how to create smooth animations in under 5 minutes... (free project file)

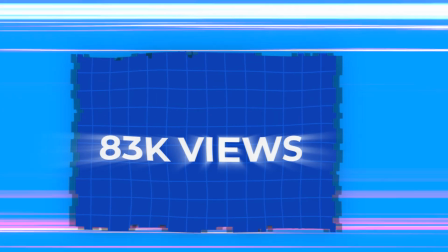0:00 My first video on YouTube got 83,000 views. It was insanely simple and definitely wasn't deserving of 83,000 views.
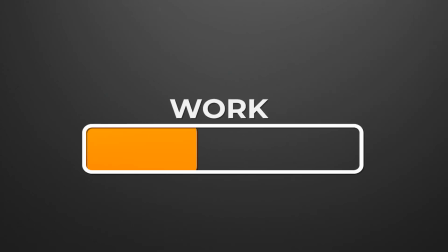0:08 The reason it got so many views, even though I didn't put much work into the video, is probably because it's so hard to find good advice on YouTube. Since I didn't go over much in that video, I figured I should make a video like this one where I actually go more in depth and show you how to do animations properly. Starting things off, let's recap everything we learned. Depending on which animation you're doing, every single animation should have a different curve.
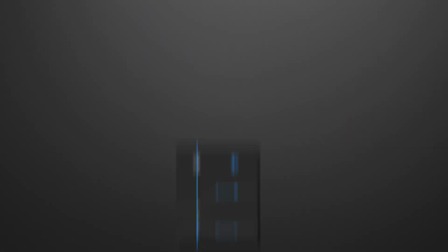0:29 For something coming onto the screen, use an entry curve that should be in the shape of this. For something moving across the screen, do an intermediate curve, which should look something like this one. And for something leaving the screen, you should get the point. It's an exit curve. It looks like this. Now that I've gone over everything with editing, let's go into some more depth. Now that we're done with the recap, there's no better way for me to show you how to be more advanced than to replicate an effect I usually do. So I'm going to be showing you exactly how I recreate this effect you're seeing on the screen now. If you're not into Minecraft editing, don't worry, you can still learn how to make nice animations in Premiere Pro using this advice.
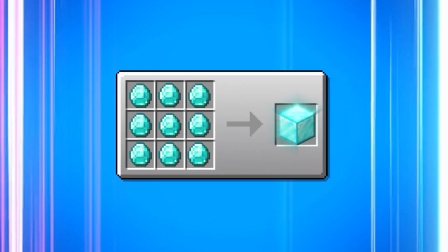1:06 I've also released the project file and assets for this edit in the Editor Accelerator community. You can go check it out with the link in the description. It's completely free. Now, starting off editing the animation, the first thing we're going to do is start by setting up the scene. Depending on what kind of animation you're doing, the scene needs to be appropriate for it. So if it's something really sad, maybe have something gray or dark bluish, something to indicate sadness. But don't stress about the color too much because that won't make too much of a difference. The second thing you want to do is incorporate anything that can make it feel more real.
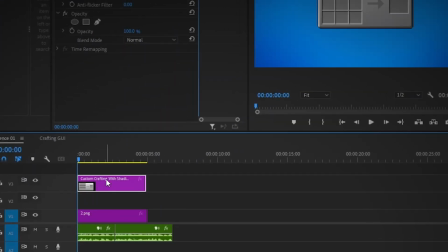1:36 So to start things off, I'm adding a blue background into my project, and usually we want to add something on top of this to make it feel more immersive and real. So in my case, I added speed lines. It can honestly be anything, but this is what works for my scene. I blended the two together and it looked something like this. Now, getting started with the actual animation, we need to add some realism to make the PNG feel more alive. I've gone over this, but we're just going to add a nice and simple drop shadow to it. Now that we've added the drop shadow, we're going to actually animate it onto the screen.
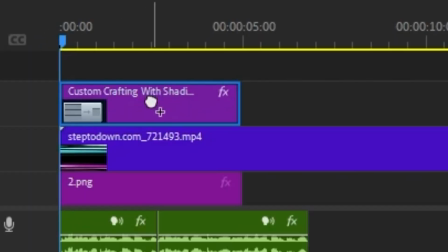2:04 So head into your effects, drag a transform effect, add motion blur, and then animate it.
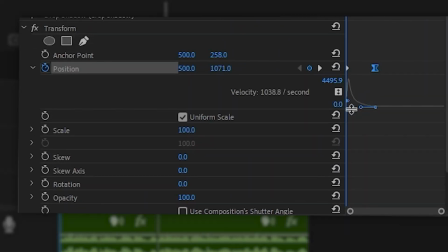2:09 Then once you're up to the curve part, make sure it's in this shape. Since the speed lines give it a fast-paced vibe, I'm going to make the animation come on super fast, since it'll just match it all. It'll look something like this. I feel like it's sliding onto the screen is a little bit too bland, so I'm going to add a little bit of a warp zoom onto it. This part isn't necessary, but if you have the Sapphire plugin, it can make it look a lot nicer. I'm going to add the Sapphire warp transform effect and change the dimensions of the shift X and Y just a little.
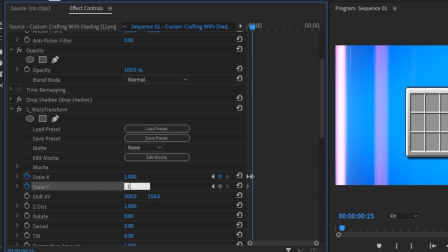2:34 And I'm just going to keyframe it to go back to normal once it gets on the screen. It's a subtle effect, but it makes a really nice difference. And when it pops up, it looks like this. Now we're going to get into the crafting table animation. For this, I'm going to need some diamond and diamond block assets. So I just head over to Google and download some PNGs of that. Then I just added drop shadow and nested the diamond ore. After that, I joined the crafting table and the diamond ore together in a nest to make it one whole animation. Then we're going to get back into the transform effect and start animating these diamonds to pop into the screen using the scale.
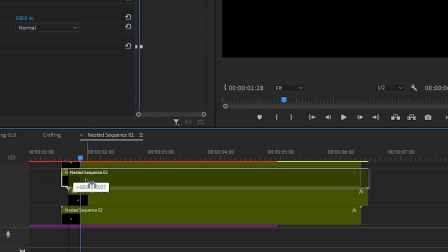3:06 Using an entry curve, I fit all the diamonds in all 9 boxes, and then I delayed the frames by about 2 or 3 just to make it a bit more interesting.
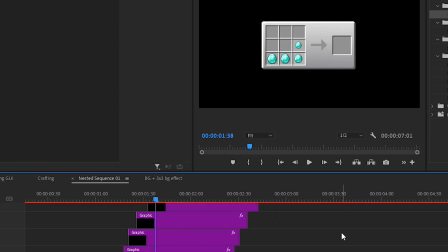3:15 Once I did that, I just added some finishing touches with this hollow square behind the diamond to make it feel more alive popping in.
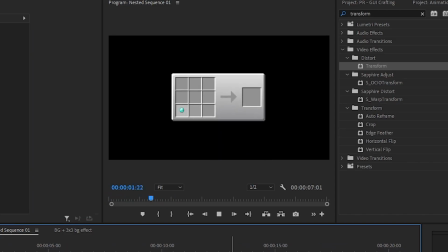3:22 After that, it looked like this, which in my opinion looks really good. Next, we need the actual diamond block to pop up, and I don't want to make it generic like all the other diamond ores, since it is a bit more special. So if you have Sapphire, you can do this, but if not, don't worry. I added a Sapphire raise onto it.
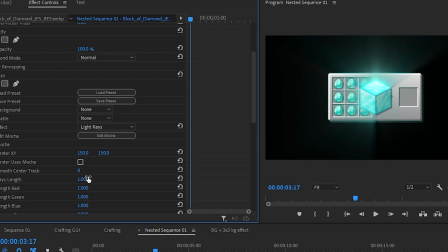3:38 This just makes it stand out a little bit more and make it more interesting. And instead of having a generic Popin, I added the Popin with a little swivel.
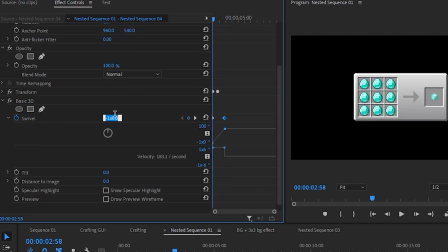3:46 To create the swivel, you can just go to the basic 3D effect, keyframe the swivel to -180 degrees, and then add an entry curve to it.
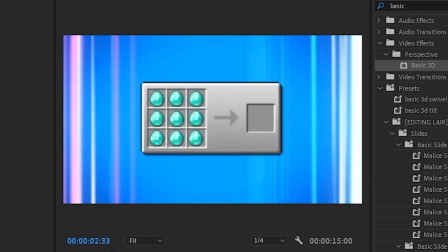3:53 Then that looks something like this. And to add the finishing touches, once I had that all done in the nest, I head back to the main project and add a handheld shake to the whole nest.